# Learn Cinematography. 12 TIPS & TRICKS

Naturally, as a DP, as you start to shoot more and more, you're going to make a lot of mistakes and discoveries.
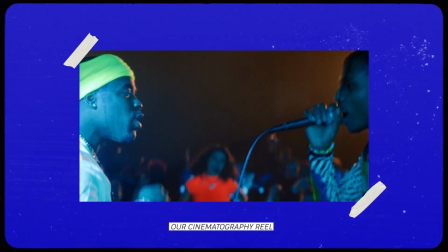And these discoveries, these little things that you find that worked, you're going to bring on to set after set.
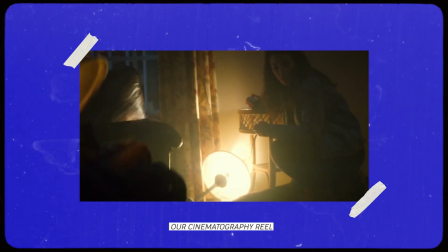And each time you bring this on to new sets, you're going to perfect it and tweak it.
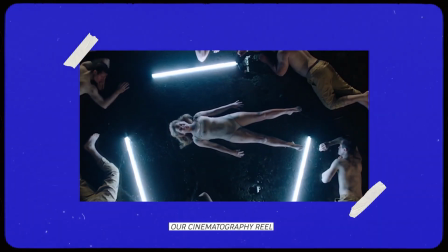And you're going to walk away with a pocketbook just full of all of the little things you've learned over the years.
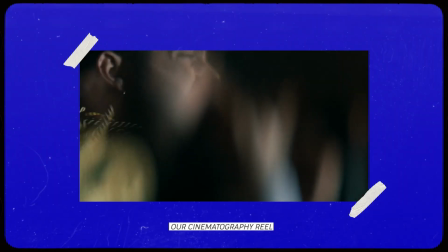And in my instance and Jake's instance, we've been working together for the last 6 years. I've been working as a DP for 10.
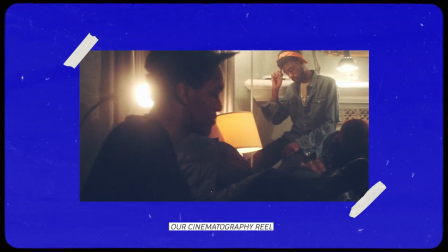I know Jake has as well. So in that whole breadth of work, everything we've shot, we've put together a section of all the little bits of discoveries, all the little things, the little tips and tricks that we've learned on things we've shot. And these are the little things that maybe didn't fit into a whole overarching section, but that are gonna just sort of serve as one-offs. The little things that we've learned on certain jobs. We're gonna show you what the tip and trick is, different applications where it can be used, and some examples where we've used it.
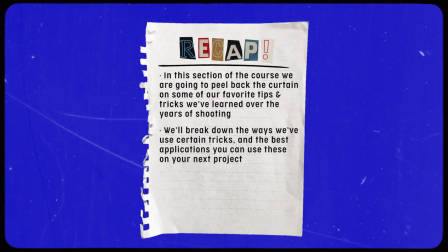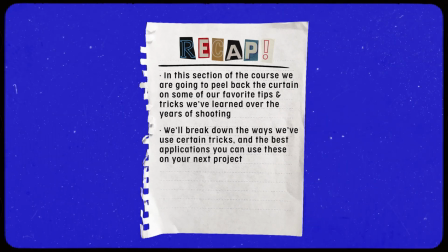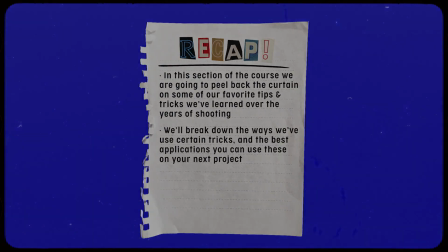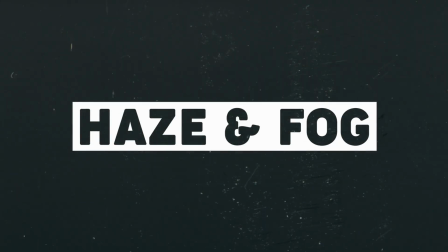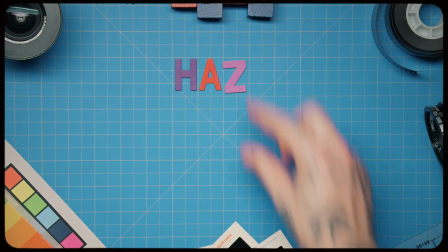Another tip we like to use is haze and fog. The difference between haze and fog is very strong, extremely noticeable in frame,
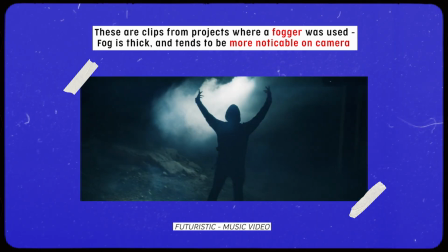really used for more music videos, party effects, maybe you want to mimic fire, maybe you want to mimic something that's a little more extreme. Where haze, I usually like to use it for atmosphere. Haze is a really easy way to lift contrast, because when you have haze sort of filling an entire space,
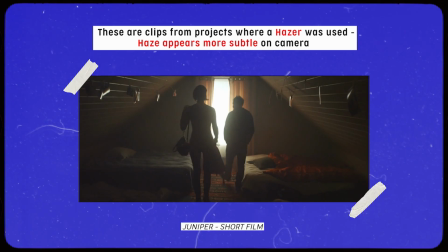you'll notice your really clipped out black shadows inherently feel lifted because light is sort of being,
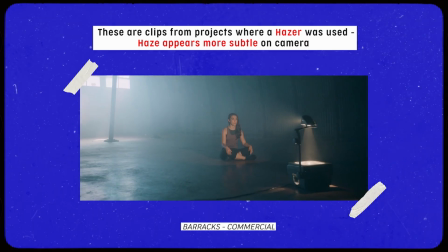emitted and lifted with the haze. Haze is also a really great way to give patterns to your light. If you have a hard light raking through a window, you're not going to see the beam of that light unless you have haze, unless you have something for that light to illuminate.
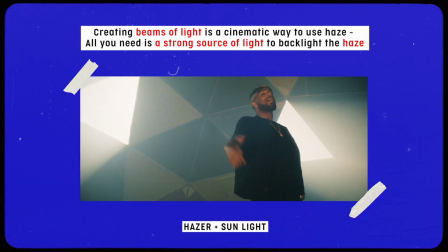Honestly, I love creating beams of light. I just always find it gives my footage a cinematic mood.
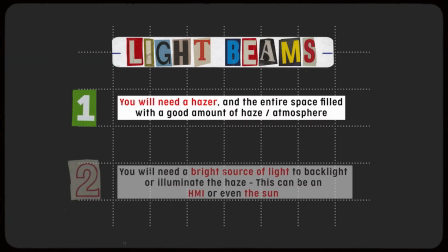To create this look on your project, you're gonna need two things. You'll need a hazer, obviously, but what some people don't realize is you actually need a powerful light to backlight your haze.
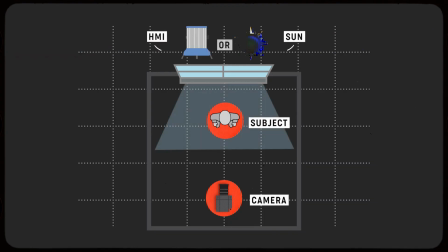Because that's essentially what these light rays are. They're rays of light. So you need to make sure you have a bright light to illuminate the haze.
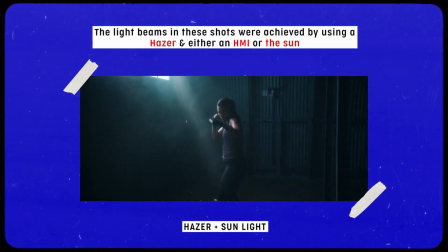Otherwise, you'll have a, hazy room that's not being illuminated by anything.
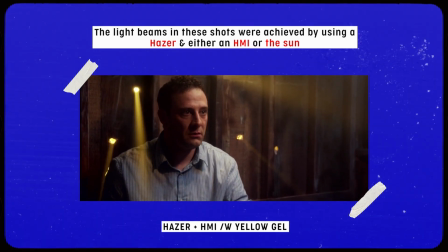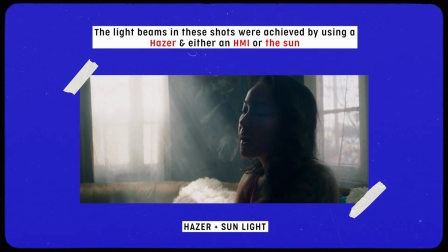So haze is a great way to sort of diffuse your light, a great way to lift contrast in your scene,
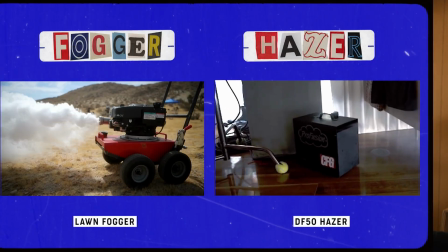but ultimately a great way to sort of see the directionality in the beams of your light. Now that you know the difference between a hazer and a fogger, here are our favorites.
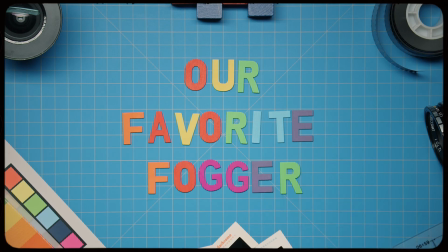If you're shooting outdoors and you want to create smoke or fog effects for your project, the best way to achieve this is with the lawnmower fogger.
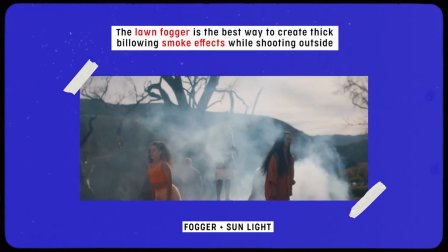This is definitely something you'd rent from a rental house, but this thing is great for fogging out entire areas outside.
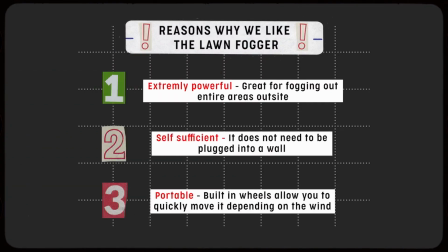And it runs off gas, so it doesn't require any extension cables or power. This is great because, as you know, when you're shooting outside, you're kind of at the whim of the weather and the wind.
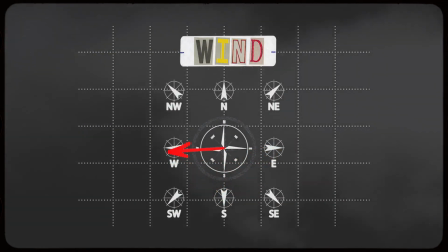And one take the wind might be blowing one direction and then the next take the other.
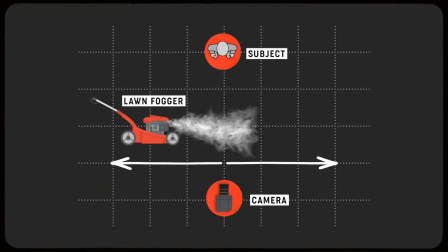So the lawnmower fogger, not being tethered to any extension cables, can pivot and be moved around to the perfect spot.
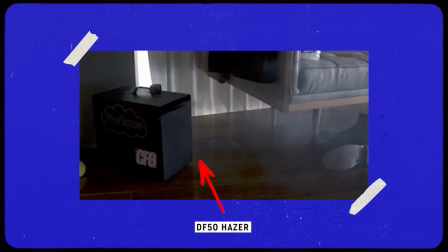Our go-to hazer is a DF50. This thing is a beast.
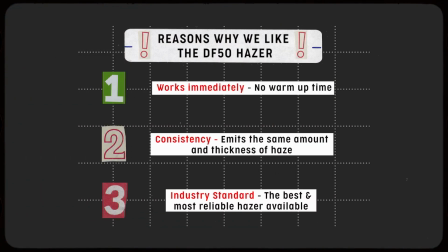It can run all day, there's no warm-up time, and it gives you that thin, consistent, smoky bar kind of haze look that you see in so many movies today.
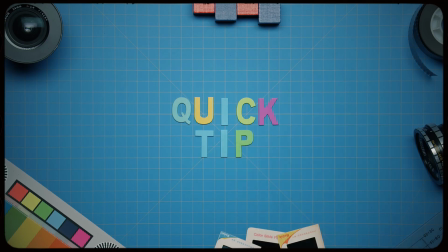And another quick tip, if you need haze, but only for like 1 or 2 shots, they make this thing called haze in a can.
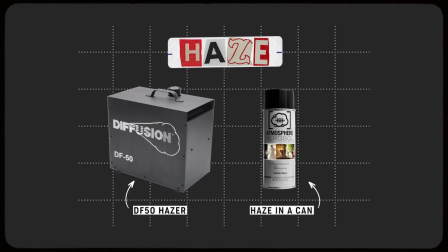And I know, as silly as that sounds, it actually really works.
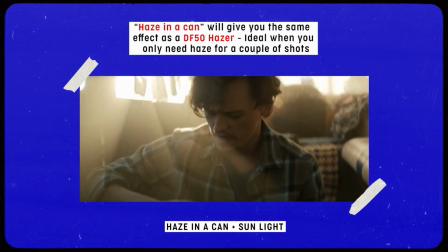And this shot in particular is a shot from a short film where the sunlight was coming through the back window and I didn't have a hazer,
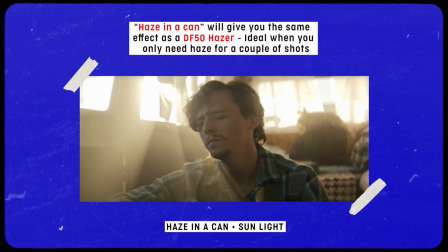but I did have haze in a can, and just a few seconds spraying that, I got light rays coming through the window.
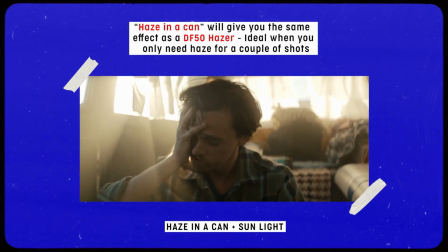So yeah, keep that in your back pocket, keep that in your kit. It works when you only need it for a couple shots.
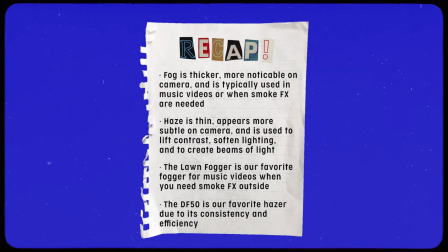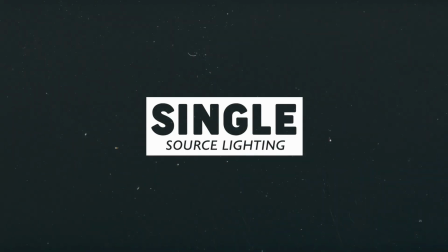single source lighting. We wanted to do a section of this course that was dedicated to lighting an entire scene with one light. Sometimes as filmmakers, we have to be scrappy. Maybe we only have budget for one light. Maybe we only have access to one light. Maybe that's the sun. Maybe that's something that we rent. You know, we didn't want to alienate anyone watching this who maybe only has access to a single light. So here are a few ways and few tips and tricks how you can achieve very cinematic and dynamic lighting with one light.
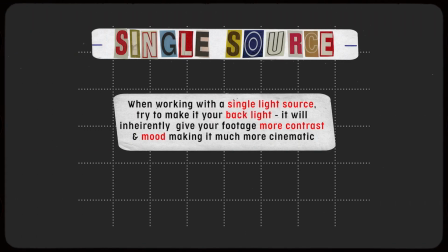If you're lighting a sequence with one light, make that light your backlight.
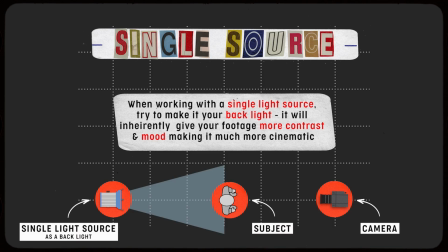If you're shooting outside, that's your sun. If you're shooting a music video, put that light behind them. I think an example that works really well to prove this point is a Lincoln Jesser music video that Jake and I shot.
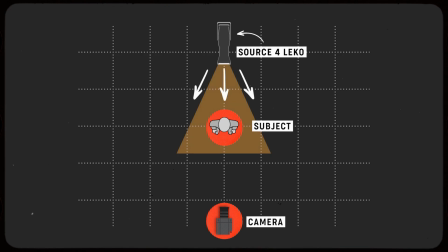We literally just had a source for behind the artist. We filled the room with fog, and the rest, you know, is the video.
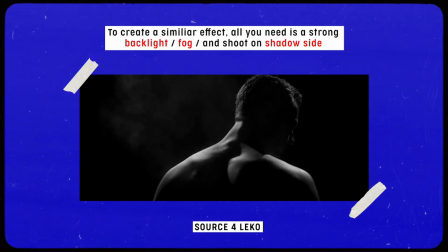And that's literally how we lit it. There was nothing else on the side. There was no fill.
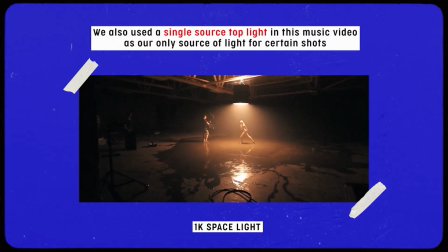We let the shadows go black, and we just lit them with a hard light that sort of illuminated the fog.
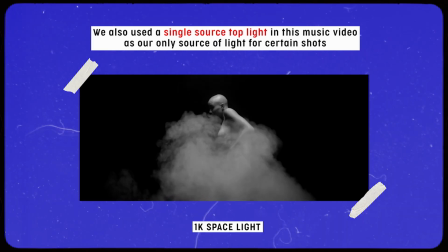And that was one light, and it created something really, in my opinion, quite cinematic, and it was very, very easy to do. I think a great example where we used one light to light an entire scene was a futuristic single-take music video called Music Saved My Life.
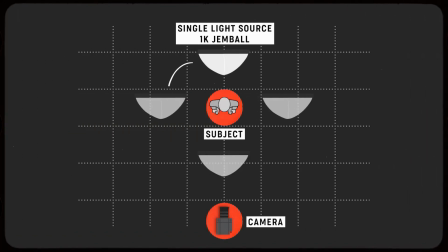We literally used a 1K gem ball, which essentially is a China ball, rigged it to a piece of speed rail, and had two people move the speed rail to create some move around the subject,
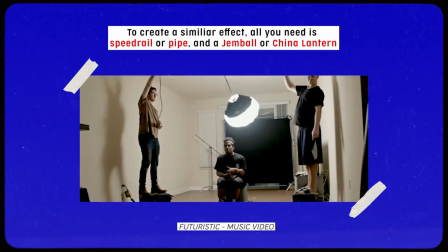and it gave a really cool pattern around his face. We didn't have, you know, any fancy 8x or 12x.
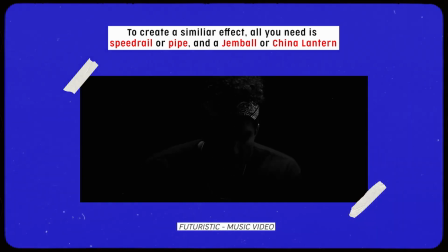There was no fill, no neg, no backlight. One light that literally acted as a key as it revolved around his face.
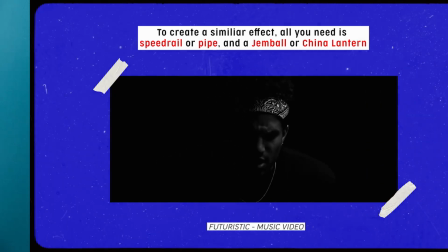And you can get dynamic lighting by just using one single light. Another tip when shooting with single source lighting is for a night exterior. I mean, hopefully if you're shooting a night exterior, you have access to a bit more firepower, but if you are just working with one light, my suggestion would be making that light a bright HMI,
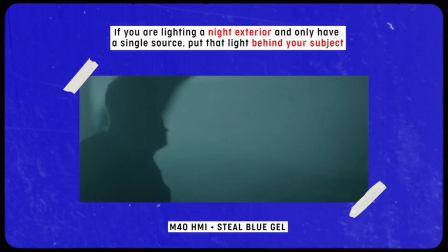putting it as far away as possible with as many stingers as you have, and angle that towards your camera, just backlighting everything.
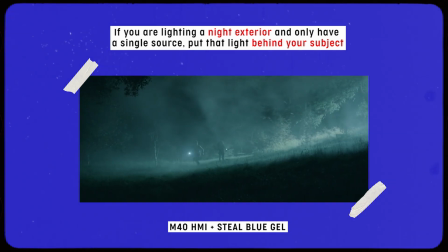It's gonna backlight the trees, it's gonna backlight any fog, it's gonna backlight your actors,
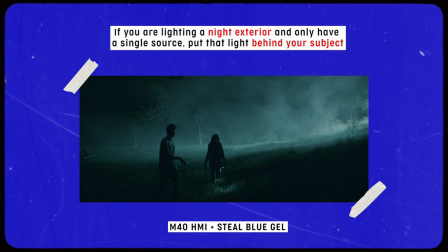and this is gonna give you the most cinematic and I think elevated version of what you can do with one light. An example of this was a recent radio rental
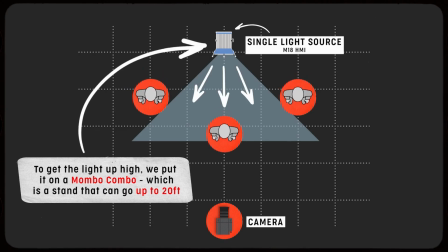commercial that Jake and I shot, and we had an M18, we had a little putt-putt generator, we were sort of a small nimble crew.
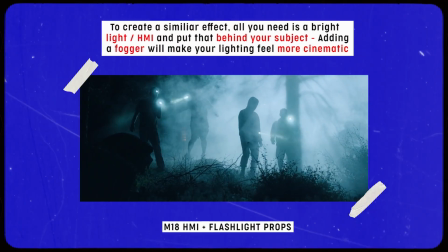We literally put that thing on a mambo combo, had that shine across the forest, and had a couple actors moving with some flashlights.
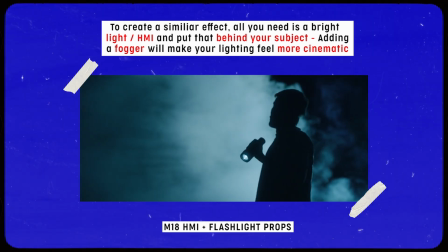No bounce, no fill, literally just one single source, and honestly it looked great, you know.
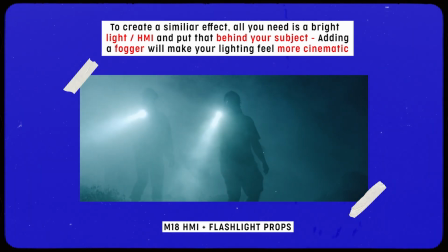So if you are using a single source, the Lincoln Jesser and this one are proof that if you do have some atmosphere,
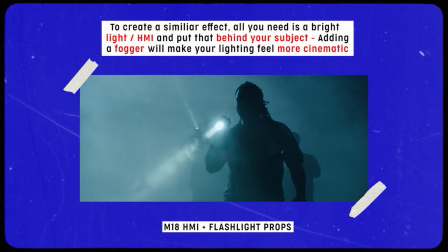some haze or some fog, it's gonna make your lighting feel a lot bigger too.
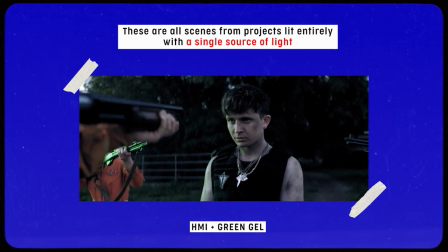There are endless ways you can light a scene with a single source, between the light's placement, the light's color, having it strobe.
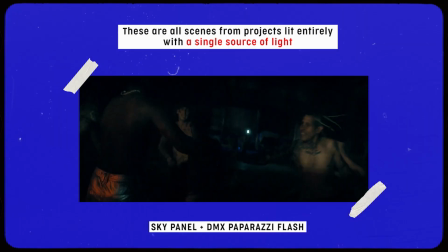I mean, in a way, lighting a scene with one light forces you to be creative.